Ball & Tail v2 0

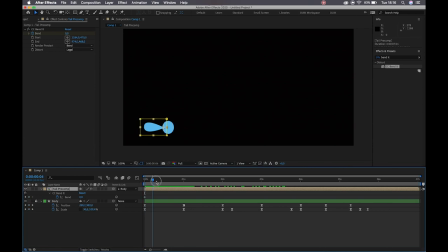So our tail is going to start off as is, and as we pull into this anticipatory piece, I am going to adjust my bend so that my tail moves upwards.
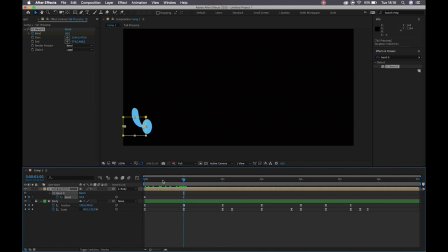Okay, cool. Now typically, this is kind of going to be one of the only sections where our bend keyframe sits on top of the position and scale, and that's just because of this preparatory movement taking place. We do want our motion to overlap as we go.
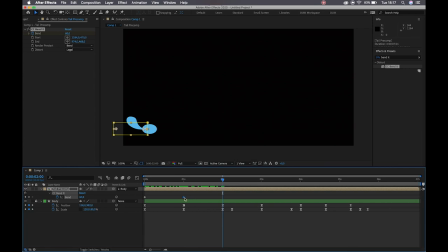All right, so what I can do, again, we can set this to a toggle hold. So I'll hit Command C, Command V, Control C, Control V, and just to copy paste that keyframe over here, and I can then right click and say toggle hold. Okay, then as our ball jumps into the air,
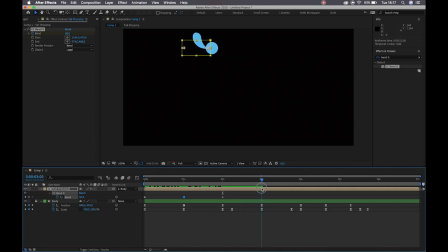we're going to sort of move, let's say, about 5 frames before our ball gets to the top of its arc, and I'm going to bend my tail moving down. All right, because it hit the, or left the ground quite quickly, we can add quite an exaggerated tail movement there.
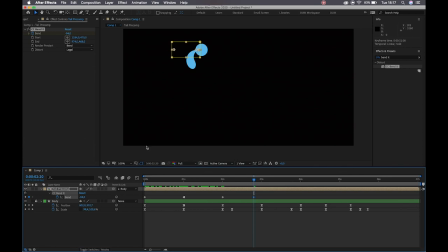All right, so the rule of thumb for this particular exercise, when our ball is moving upwards, our tail is pointing down. All right, the movement is still being transferred. This is whiplashing behind it. It's being pulled upwards, and we can also then say that we have some sort of air friction or resistance dragging on that.
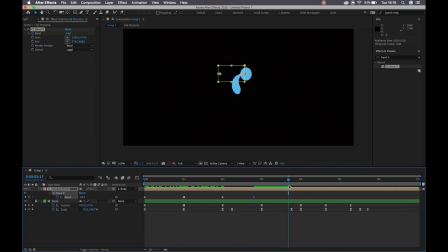All right, as our body then starts to fall, before it hits the ground, we can then bend our tail upwards. All right, and then we hit the ground over here. As our ball pops into the air, we can adjust the bend again.
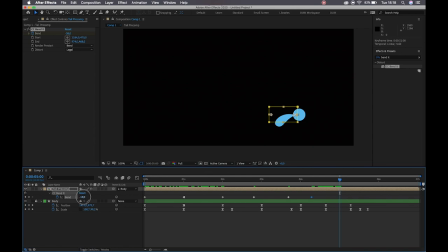As it starts to fall, we can adjust it to bend upwards. And then here at the very end, where we have this little blip, essentially between, in the spaces between our position and scale keyframes here, I'm just going to do
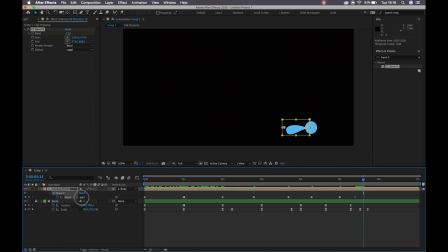sequentially smaller tail flips to show the idea that the action is continuing. It's taking some time to come to rest, and there we go. All right, so playing that back, boom.
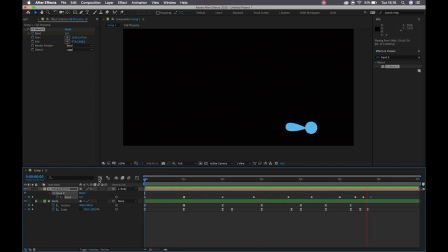Currently our tail is moving roughly at the right pace, but we do obviously need to apply some easing to that. Okay, so again, I can click and drag to select all of my keyframes for bend, holding down shift, dragging over my toggle hold to deselect that. I am going to hit F9.
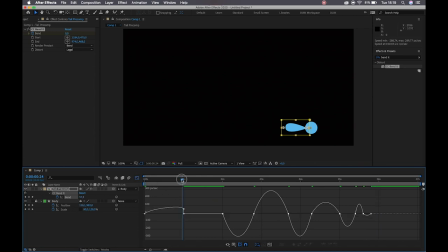Okay, let's dive into the graph editor. All right, so this looks very similar to our position, but because we are constantly moving back and forth between positive and negative values, that's why our graph resembles this. Okay, so I'm gonna drag this back down to the floor the same way that we did in the position.
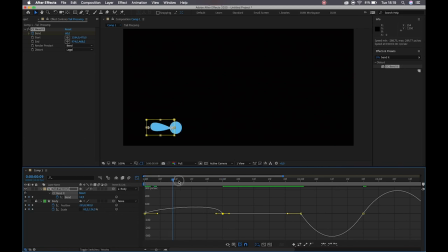And let's see. Let's have that essentially mimic the same motion. So it's gonna flip up quickly to begin with and ease into that position. All right, nice. Moving along, our ball leaves the ground very quickly.
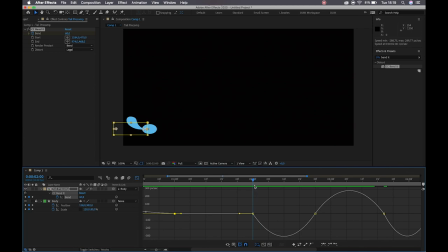All right, so we want that motion to occur very quickly. We'll drag it out like that, boom. Now it kind of looks as though our tail, if we drag this all the way out here,
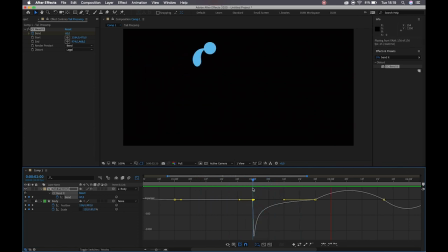is flipping down almost as if it is like catapulting our body into the floor. All right, then moving forward, our tail is going to start shifting upwards, right?
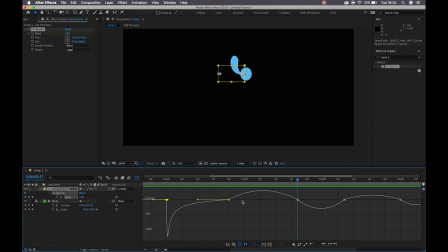But that change is only really going to take place when our body begins to fall. So if we kind of think of this peak as a continuing line, if I drag this in this direction, you'll see that that sine essentially continues. Playing that back. There we go.
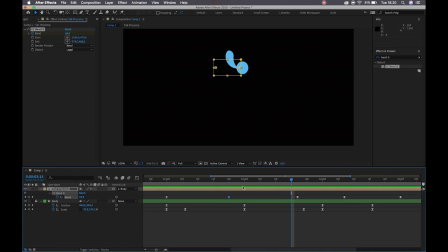So it may hold a little too long, and I can fix that by simply adjusting where my keyframe is on the timeline. All right, so like I said, animation is mostly an activity of eyeballing a motion.